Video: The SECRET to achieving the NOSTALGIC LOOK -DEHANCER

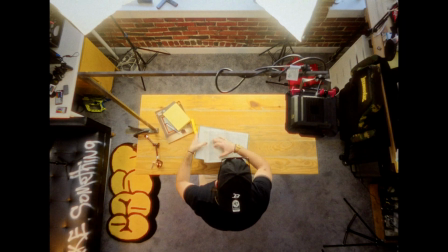(0:09) There's a certain magic in things we leave behind. Words, memories, moments frozen in time.
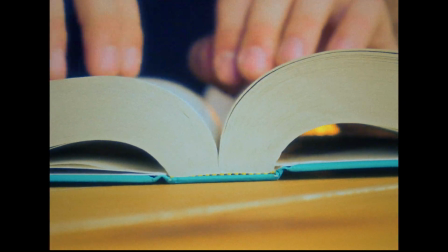(0:20) We search for meaning, for something that connects us to a feeling, a memory, or a story.
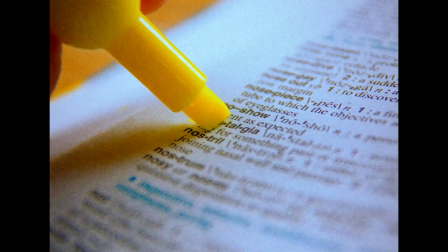(0:30) In every page, in every crease, there's history, nostalgia waiting to be uncovered.
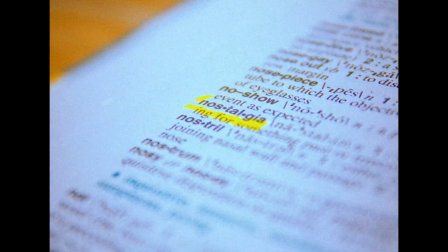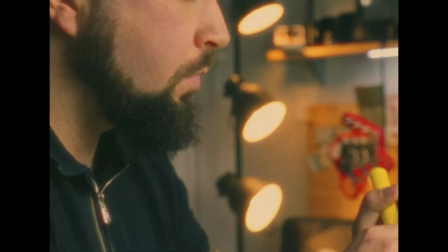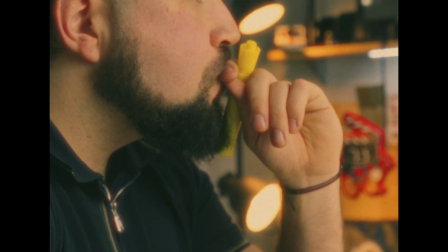(0:45) But nostalgia isn't just about looking back, it's about how it feels.
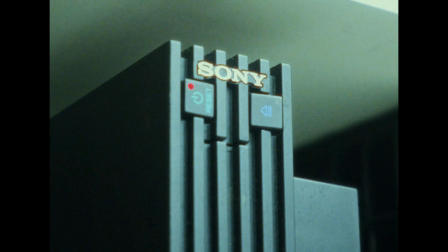(0:53) It's the warmth, the imperfections, the texture of life itself.
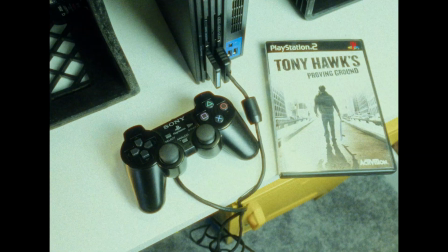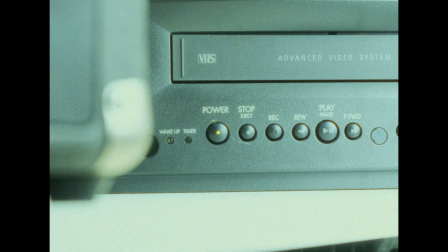(1:04) Like film, every moment is crafted, every frame tells a story.
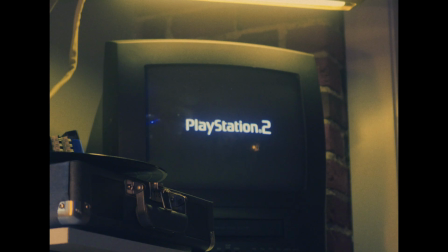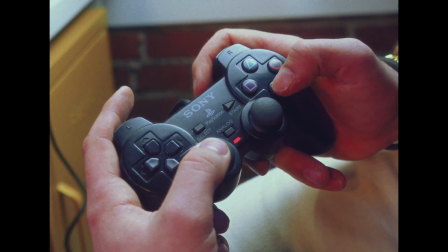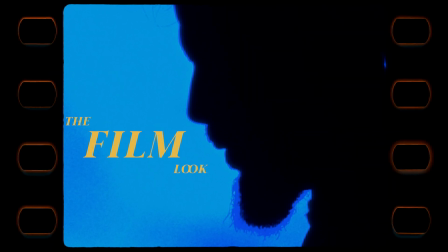(1:19) This is the power of film and the tools that make it possible.
Now, I feel like it's time to break down this whole intro. This is called Dehancer. Okay, let me clean off this desk real quick. So you may ask yourself, what is Dehancer? Well, Dehancer is a plugin for achieving that film look that most of us all love. It lets you recreate the timeless aesthetics of film. Dehancer did reach out to me and they said they want an honest review. So if you know anything with this channel, you know I only want to work with companies who I truly back. And for them to say they wanted honesty, it was very noble of them. So while you're watching this, and if you want to use Dehancer yourself, use this coupon code and hit the link in the description. Now this plugin has a lot of options and choices to choose from. And if I was to sit here all day, this video would be hours long. So I don't want to waste your time. But I do want to share my philosophy of why I chose what I chose while making this intro. Every shot was intentional, but I just want to say I'm no professional or colorist. I just want to share my ideas while using this plugin. So let's head over to the editing booth. All right, welcome to the editing booth. I'm going to put myself smaller so you can see my interface. So the first thing. Once you have Dehancer installed, in this case I use Adobe Premiere, I go to Input.
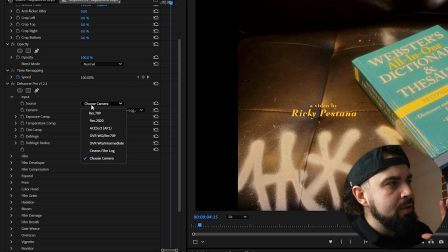(2:48)
Input is the most important thing before even thinking about color grading. What Input is it's telling the sequence of what camera you shot on. In this case, I shot with a Sony FX30 with S-Log 3 with 800 ISO, so I chose that.
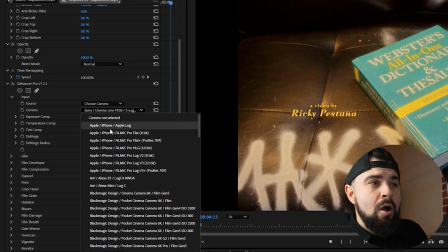(3:07)
But don't worry, if you shot on an iPhone or just a camera that isn't using a flat profile,
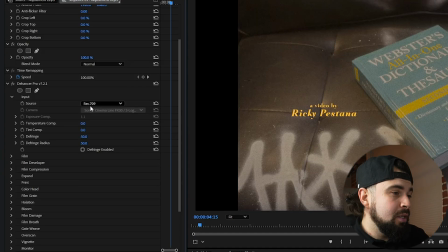(3:15)
I highly recommend using Rec 709. But there's so many different camera options for Dehancer. Now, after choosing your camera that you chose, I highly recommend going to film. This is where it gets super fun. There are so many options to choose from while getting your colors for your video.
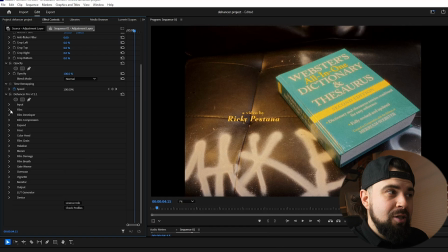(3:37)
After playing around with it for weeks, I chose the Kodak Ultramax 400. I went with that for the whole project. Reason being is because I love those warm tones. And again, that nostalgia feeling. Footage is just mwah.
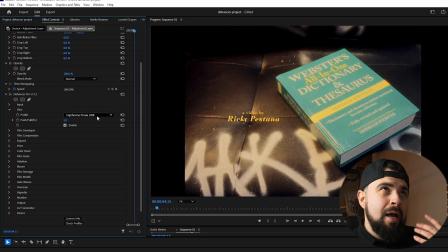(3:54)
And for me, warmer tones tells the viewer that it's inviting. So it's a little psychology to it, but again, I'm no colorist. That's the vibe I got from using it. But you choose what you want. And Dehancer actually uses real
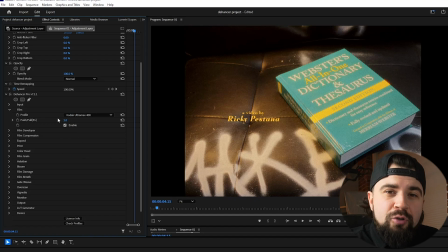(4:13)
profiles that are based on film scans, so you're not just getting a preset, it's a character of an actual film. So you got your film profile checked off. Now, the next important step is print. Now, you may ask yourself, what is print? Print is nice when you really want to hone in on your colors. With your saturation and contrast, it can really make or break a clip. So adjusting these accordingly is crucial for any project.
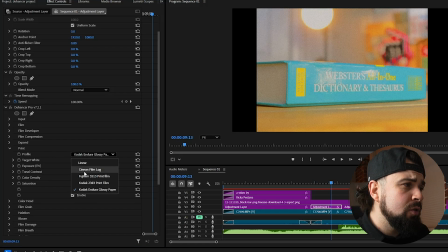(4:39)
Now, I went ahead and chose the glossy paper, the Kodak Endura glossy paper. Reason being is I just liked the way it looked. I'm a fan of color and more of a flat look.
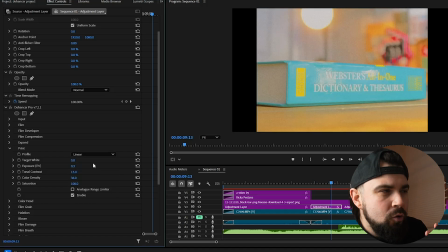(4:55)
But again, you can choose whatever you want. There's no right or wrong here. It's just a self-expression. Now, going down, you can target your white, so your white balance, your exposure,
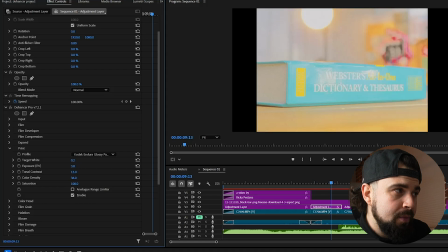(5:08)
your contrast, your color density, and saturation.
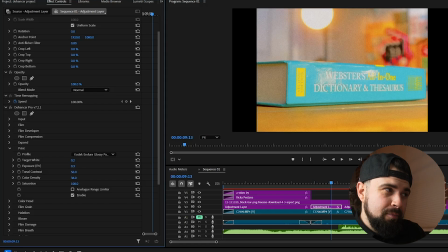(5:13)
This is like very crucial points here. So just balance what you like and what you preference. Now it is important to hit enable on every single setting you do. It's just telling the plugin that you want it on the footage. So this is one of my favorite features. This is called film grain. Instead of just overlaying, an image or just a grain, Dehancer actually integrates it into the footage. So it reacts to light and shadows organically. I kept it very subtle here, with grain size just slightly dialed down for more of a cleaner look.
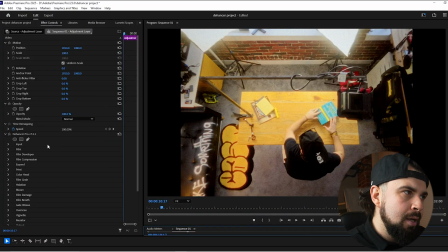(5:51)
And I went with that for the whole project. Personally, I love how film grain looks. It just has that rawness to it. But just play around with it. I chose the 35mm at 500 ISO,
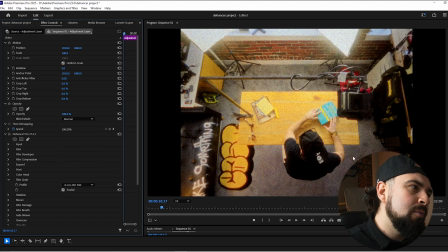(6:07)
but you can go all the way down to 8mm at 500, and that's really packing it. But yeah, this is what I chose, the 35mm at 500. Now, after film grain, what follows it right behind it is film damage. It's another favorite of mine. When Dehancer introduced this to me for the first time, it was a deal breaker. It's one of my favorites. It's like, if you don't know what it is, it's like the little specks that you see throughout the scene. It could have white or black or even scratches the more,
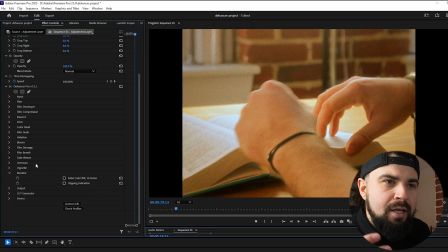(6:46)
intense that you go, but it just really gives you that film look that you're going for. Now, a lot of people may oversee this, but for us creators, people who really love that nostalgia feeling,
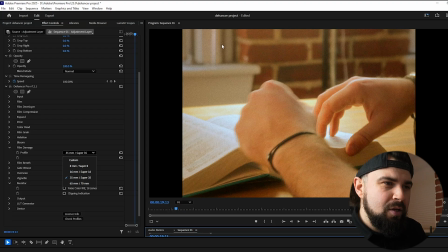(7:00)
like right here, you have that white speck, and then as the clip plays, it's a beautiful thing. Now, you can attune it to which way you want. There's 8mm, 16, 35, 65, more modern.
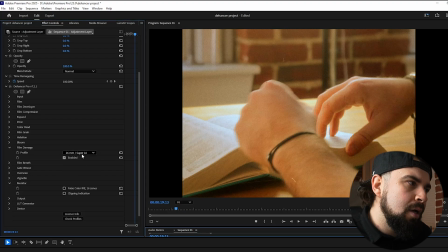(7:16)
You can even customize it too, but I chose 35 for the whole way through. It's not too in your face, but when you notice it, you notice it. So once you got your film damage already locked in, next would be your film developer.
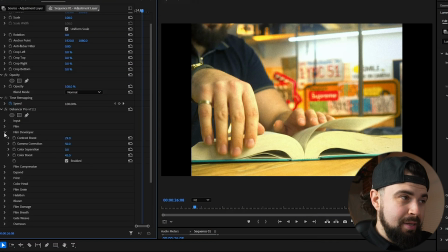(7:35)
If you're into less contrasts like myself, I don't like my blacks looking too black.
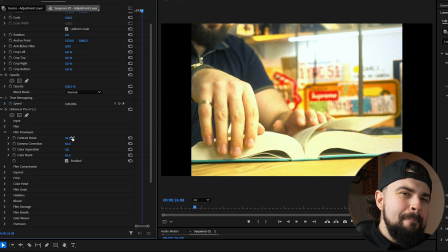(7:41)
It's just a preference of mine. I like a milky looking black. It has that film-esque to it.
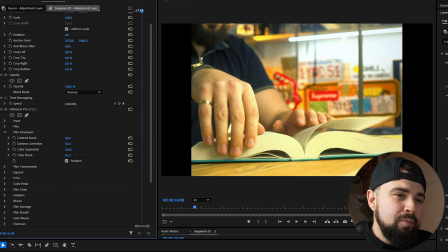(7:47)
And if you watch movies, blacks are not truly black. They're either on a bluer hue or a warmer hue, a green hue. It's just how the film director wanted it. But I tend to go on the milky aspect. And I use the 4:3 aspect ratio, or if I'm using a cinematic bar, I use those blacks as a reference point. That way I can make my image pop. It's just a little secret. What's nice about using Dehancer is that you don't have to go to Adobe's basic color correction or the creative, the curves. You can just simply go over to the plugin and just set everything that way.